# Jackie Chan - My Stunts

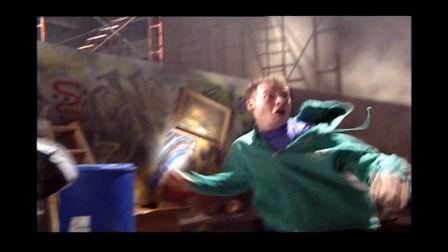In this sequence, one stuntman fights several opponents. Though the techniques may be simple, they require a high degree of timing and coordination.
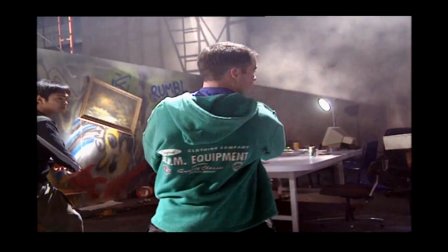Here, one of the stuntmen moves in on cue but misses the block, which puts him in the wrong position.
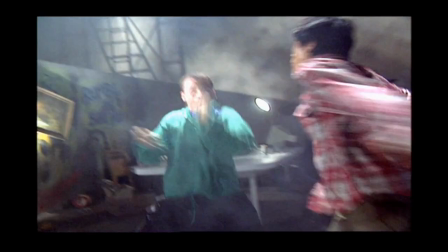Then, after this one technique is missed, the whole sequence breaks down. The next take starts well, with the fighters interacting with the right timing.
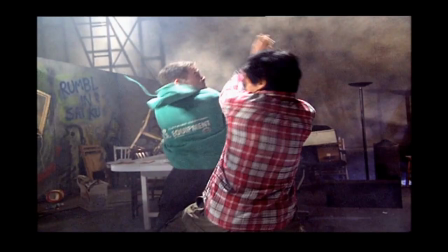Then one of the fighters comes in from the right and he's positioned wrong and blocks the camera's view of the action.
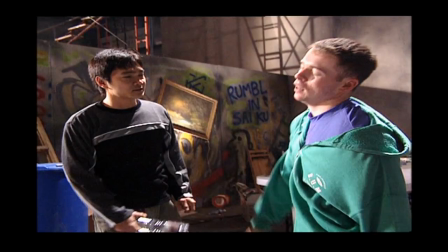This stuntman swings at his opponent, but they're too close. This means that our hero can't execute his kick properly.
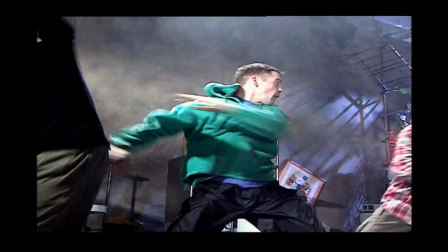He's unable to hit the bottle and has to kick a second time.
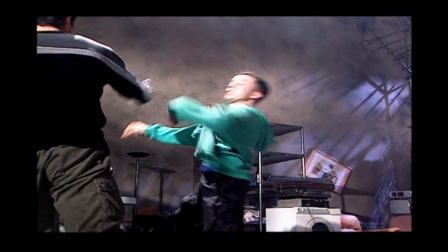This time, the sequence begins well, with the stuntman's movements coordinated and in sync.
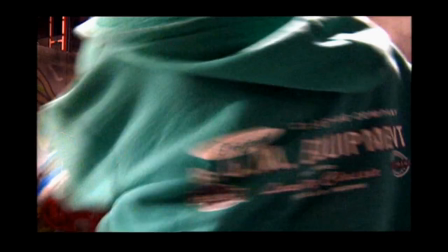Here's the same scene from a different angle. This time, the stuntman swings in too fast, then everyone loses their rhythm.
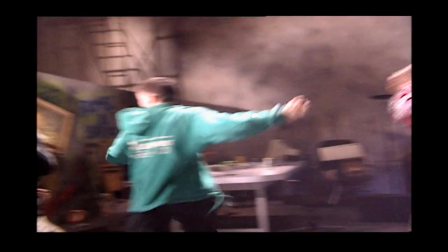With this kind of sequence, even when everything goes well right until the very end, you can make one mistake and then get kicked in the face.
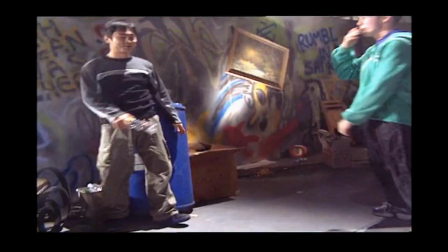It's an occupational hazard for a stuntman.
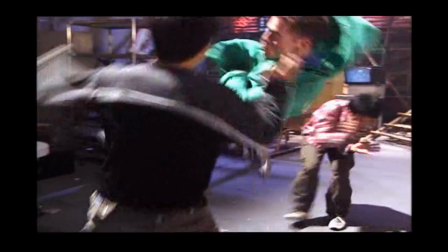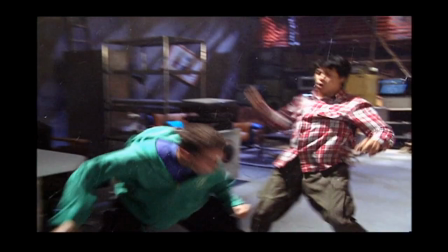Using glass in a fight scene adds an extra element to challenge the stuntman.
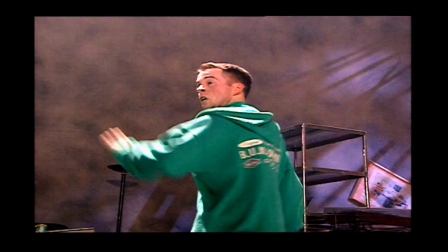Even with sugar glass, you still have to be careful not to get flying splinters of it in your eyes.
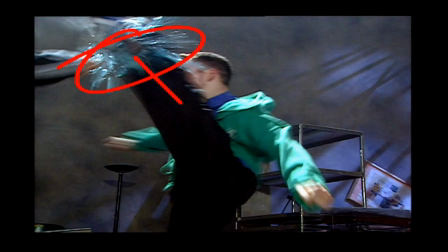Here's the same scene from a different angle. This time, the attacker brings the bottle in too high.
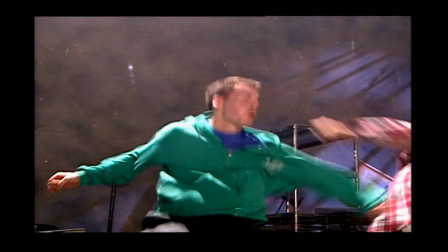It should be nearer the middle of the frame. Camera awareness is a very important attribute for a stuntman to develop.
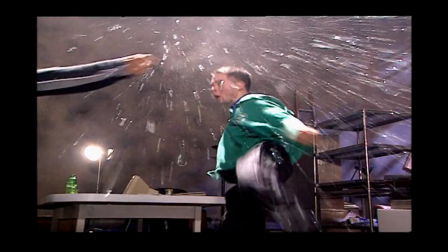Even the best techniques are useless if the camera doesn't catch them. Here, one wrong move means that everything is positioned slightly out of frame. In this take, the bottle is still too high, but in the next one, it's perfect.
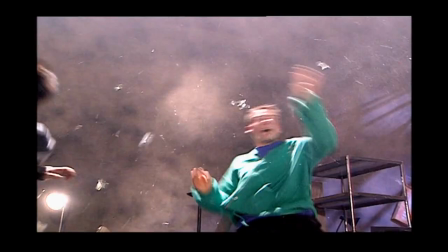The bottle comes in right in the center of the frame, and the kick comes in at the right angle to hit it.
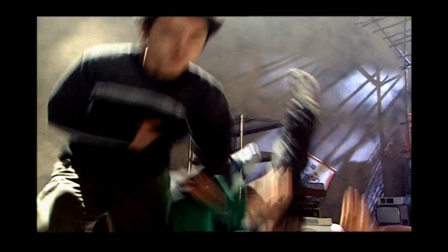After breaking the bottle, the stuntman goes straight into the drop kick.
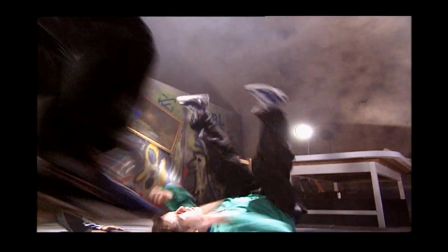The action continues, with this stuntman kicking as he falls to the floor.
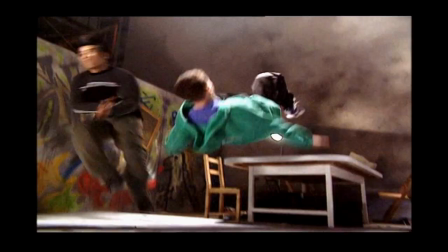However, his attacker runs in too close and blocks the hero's head, obscuring his facial expressions.
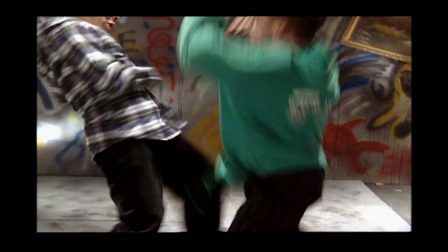This time he lands, flips up, and the other stuntman runs into shot and delivers the kick right away.
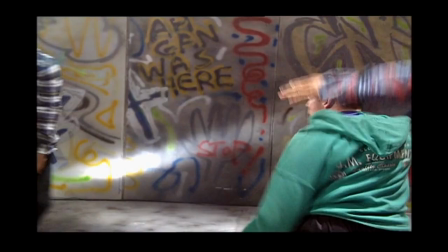In this take, the stuntman throws his kick, but he misses, and now the attacker running in from out of shot doesn't grab him fast enough.
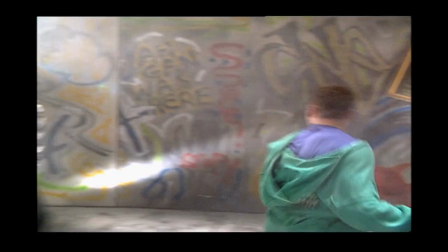This time the stuntman jumps up and executes a powerful kick to his opponent's stomach, but again the third man is coming in too late.
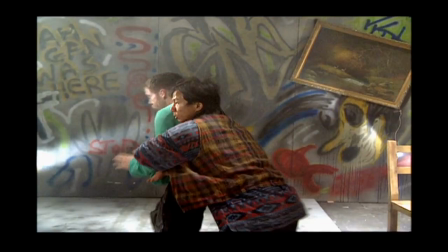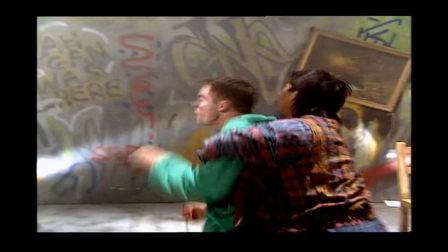This is a good take. The stuntman throws his kick, his opponent runs into frame, and everything happens consecutively with a kind of natural rhythm.
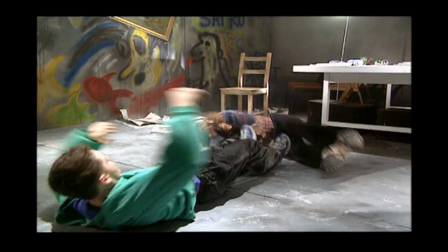The worst thing a stuntman can do is wait to get hit. It has to look natural.
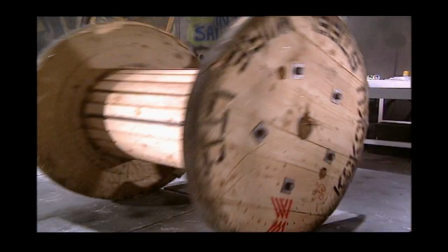Here, this stuntman is waiting to get hit. Also, this wooden wheel is pushed into the shot too early.
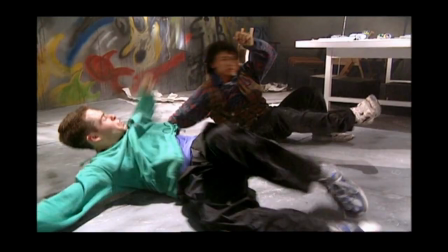For the second time, the stuntman is waiting to be hit, and he gets kicked right in the groin.
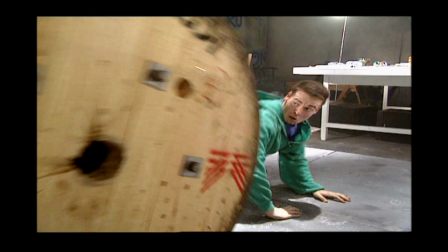Even though the early part of the take isn't usable, notice that the wooden wheel comes in from left of frame with perfect timing. As the wheel comes at him, the stuntman turns and he reacts quite convincingly. Despite this, the scene has to be shot again.
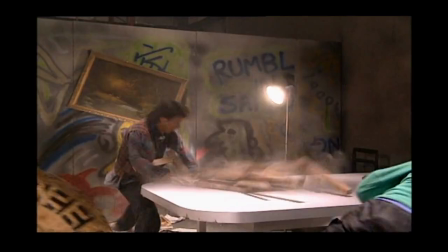This is the good take. He kicks, drops, and then the wheel comes in. On the table, he splits his legs apart for added effect with no delays.
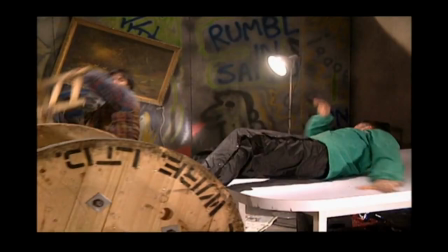In this outtake, the stuntman jumps back on cue, but he forgets to split his legs apart.
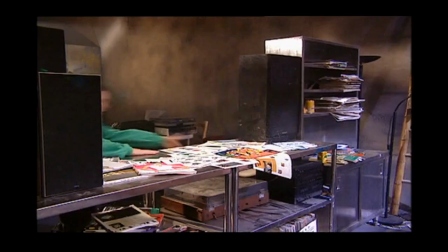Even though the breaking of the chair is just right, it's still a bad take.
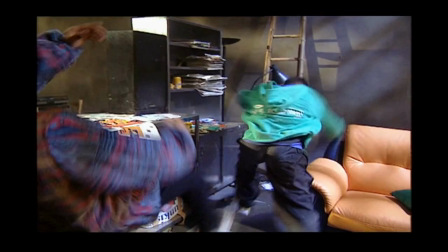This sequence shows how important it is to have coordination between two stuntmen when they perform this kind of chasing scene.
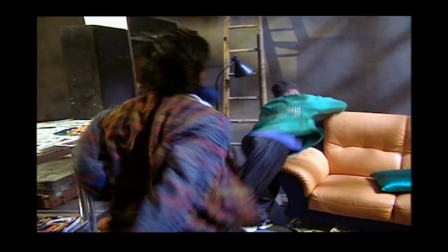They have to match their movements second by second, constantly reacting to one another, or else the moves will look clumsy.
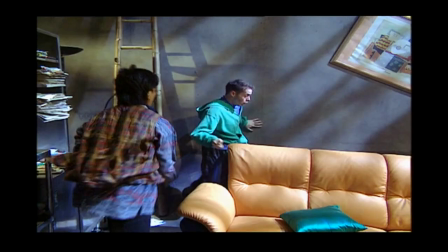Here, one stuntman grabs for the other, but he's already out of reach.
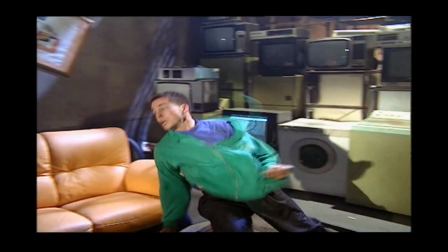If the two stuntmen fail to react to each other properly, anything can happen, including occasionally an unplanned flying shoe.
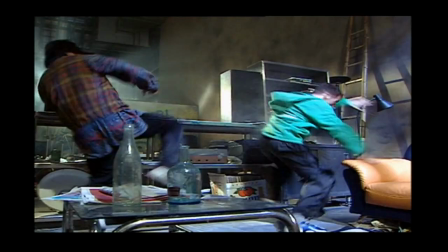In this take, they're completely out of sync.
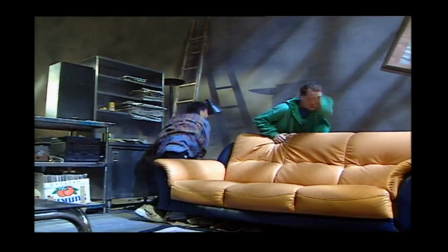The stuntman doing the chasing is just grabbing at air, and there doesn't seem to be any real reason for the other man to run away from him.
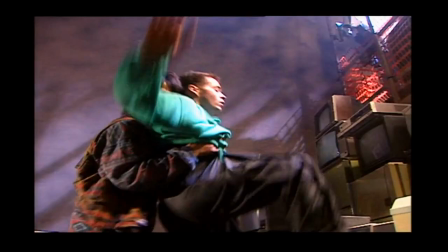By the end, the whole sequence has run out of energy.